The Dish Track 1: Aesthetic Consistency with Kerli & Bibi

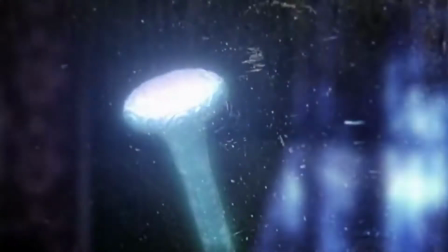(12:36)
Old man planted at the beginning, we don't know who he is or what's his purpose,
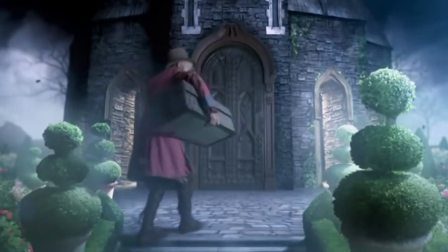(12:41)
but we do know he gave the box and What's in the
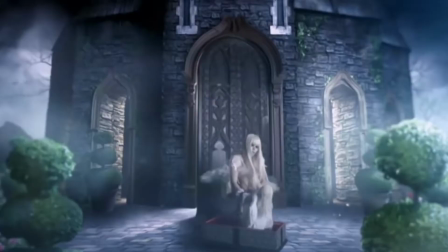(12:45)
box? that turns out to be a cursed doll who imprisons Curly at the end.
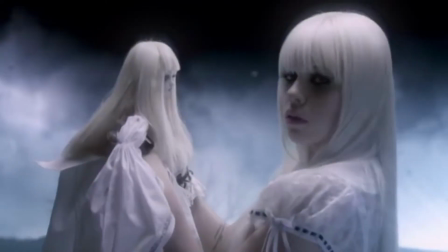(12:51)
At least that's the idea of what's going on. With Bibi, we have no clue.
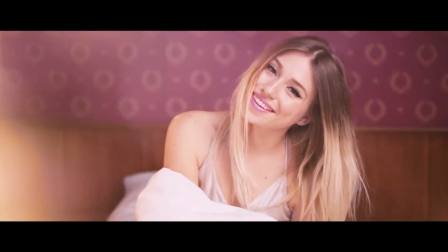(12:59)
I don't think she has a clue either. Side note.
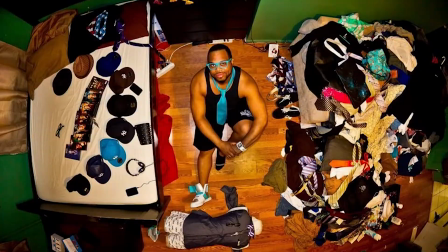(13:03)
In real life, of course, it's okay for a person's room to reflect their individual personality rather than match the rest of the house.
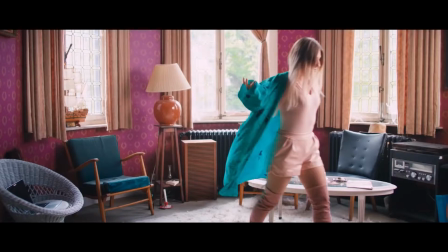(13:12)
But this isn't real life. This is a fantasy. It's a music video.
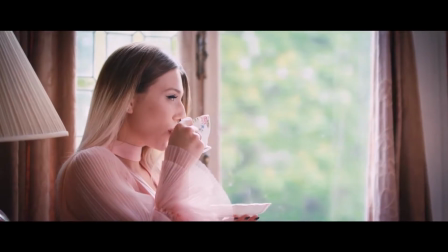(13:17)
Match the dang interior like the movies do, Bibi.
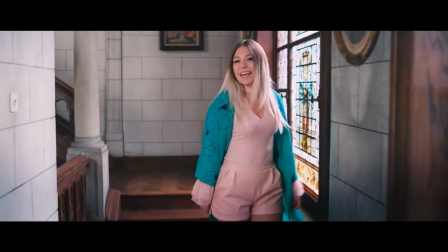(13:21)
I think one of the few times I saw a film intentionally not aligned with any interior design was Fish Tank, given the family's social status. Back to Bibi. Was she like that when we left her?
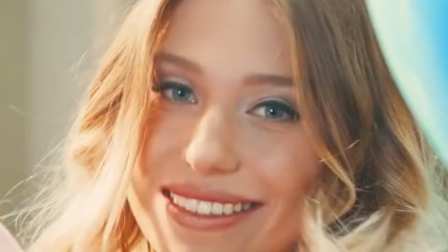(13:37)
She's just smiling at the blooming cam all the time. And that's another thing.
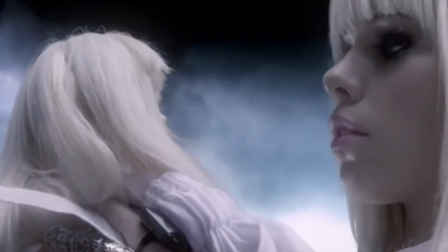(13:42)
Overeager, overacting, ewan na patanga-tanga sa camera. Curly's acting ain't BAFTA worthy or anything, but at least it's more natural.
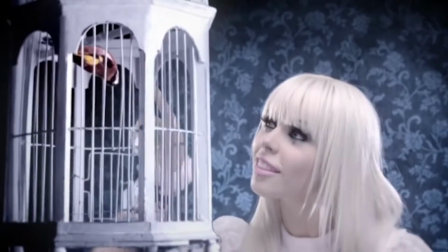(13:51)
She smiles, but not all the time, and when she does, it's far subtler than Bibi's.
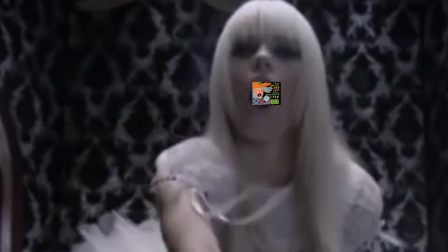(13:56)
Just don't go catching flies. Speaking of the face, this makeup.
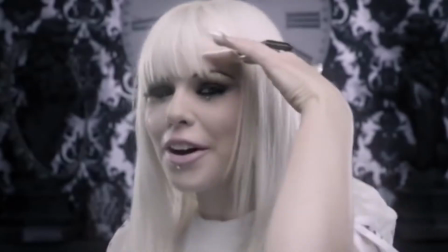(14:02)
Less isn't always more, but for her, it works just fine.
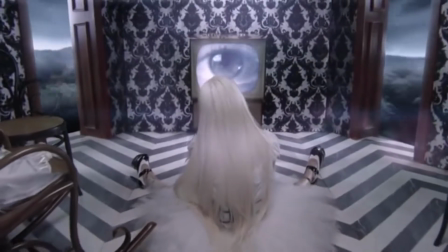(14:07)
One face, one hairdo, three costume changes, and it works for all of them.
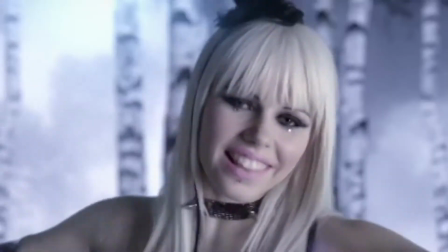(14:13)
Thin black eyebrows, smoky eyes contrasted by pale pink lips, and rhinestones under the eyes and chin.
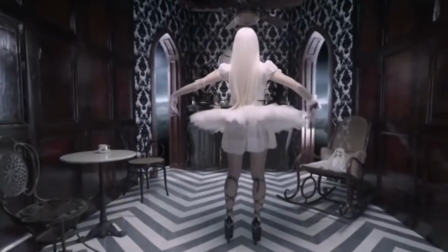(14:20)
No fuss, no muss. No mas, John.
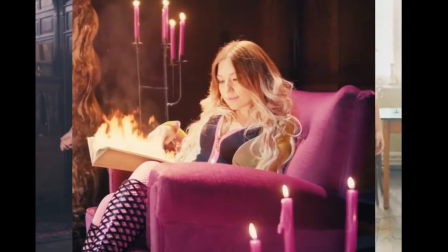(14:25)
Meanwhile, Bibi had nine costume and makeup changes for 11 scenes,
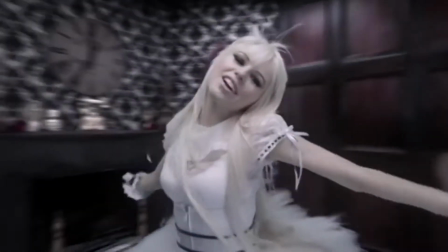(14:30)
while Curly had 7 settings or backdrops, majority of which were CG.
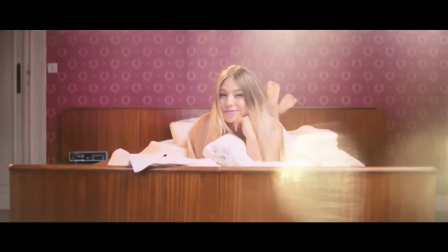(14:35)
Bibi had the real thing and the lot still looks like visual Frankenstein's monster.
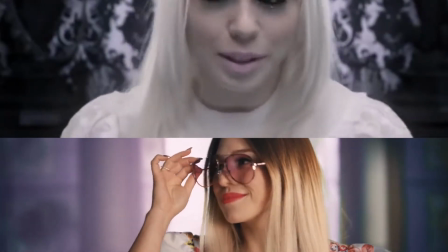(14:41)
Even more ironic is between the two of them,
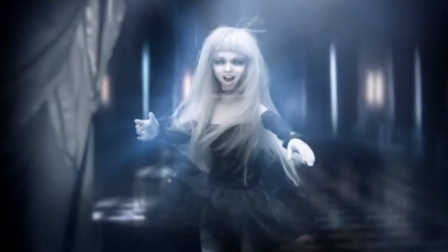(14:44)
the one that's intentionally macabre and eerie is second to the level of uncanny of the other.
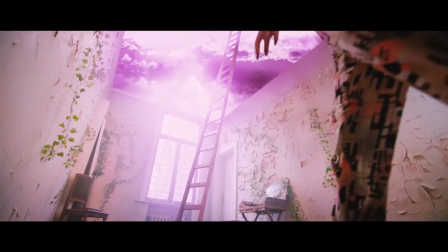(14:51)
Another theory is that Bibi's in another dimension all alone, but it's one of her own making.
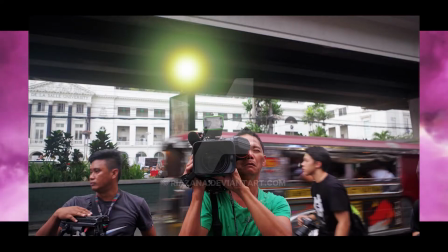(14:57)
Either she's alone or she dragged the cinematographer with her. Forever.
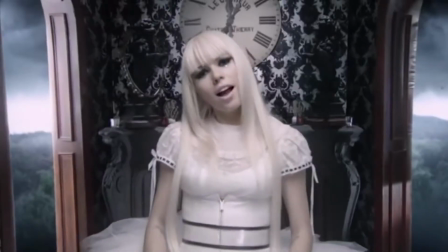(15:03)
Why is Walking on Air's music video better? Limited palette, same saturation, vision.
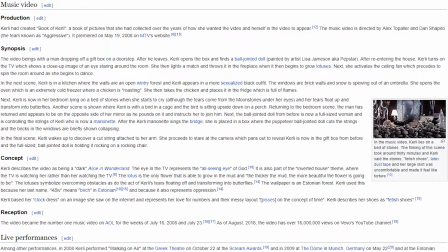(15:10)
According to Wikipedia, Curly has a book called Get this, Book of Curly.
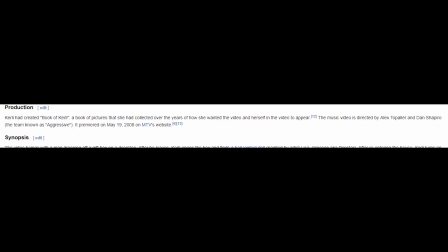(15:18)
It contained concepts she wanted to present in her music video. I guess her book is the same as the Prueba de Holosexualidad is for me.
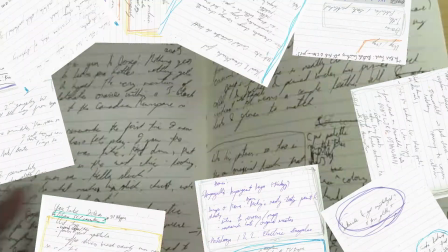(15:28)
This bad boy can fit so much friggin' script, tell you what.
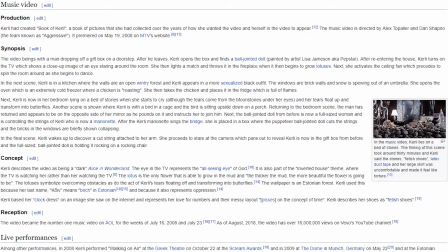(15:33)
Basically, I'm saying is that Curly has a plan, a rationale.
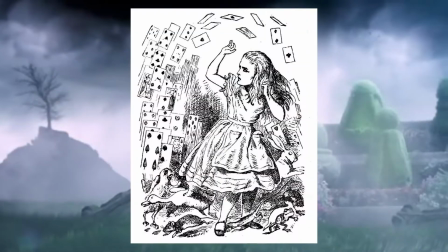(15:38)
Walking on Air's MV is supposed to be a dark Alice in Wonderland. It's God's eye watching from the telly.
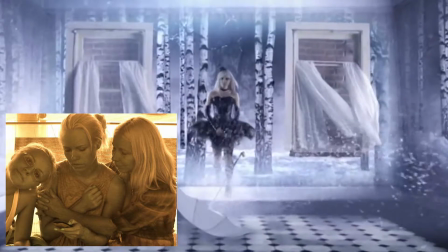(15:44)
Koyiv, her family name, means birch in Estonian but also represents oppression.
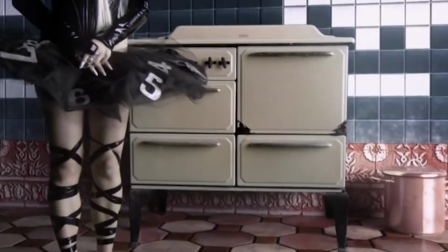(15:50)
The clock dress represents both her love of numbers and, quote, pisses on the concept of time, unquote.
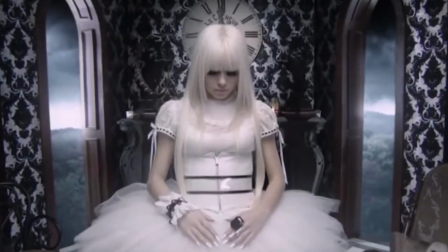(15:56)
Timeless as in no concept of time like the house or its location.
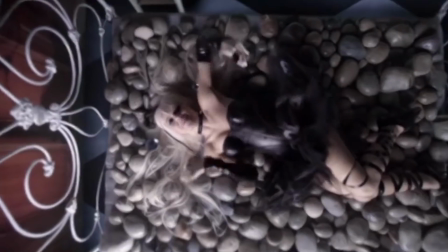(16:01)
Her tears floating up and begetting butterflies are a symbol of overcoming hardship,
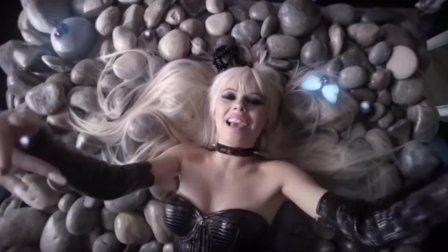(16:06)
and so are the lotus blossoms that are the, quote, only flower that can grow in the mud, unquote.
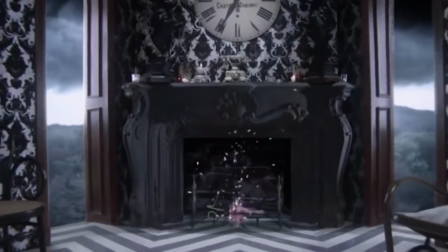(16:13)
And I'm paraphrasing this one, the thicker the mud, the prettier the flowers, somewhat true. This is Japanese Tattoos by Brian Ashcraft and Hori Benny.
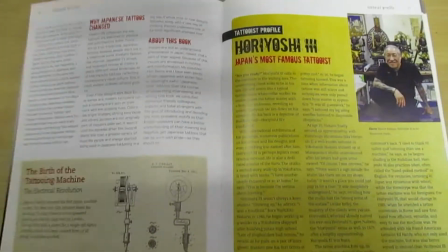(16:25)
It's basically an elements and symbol glossary. In it, lotus can also symbolize beauty from unexpected places.
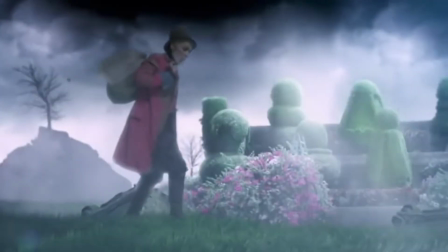(16:32)
As for the general music video vibe, you know in a snap it's gothic.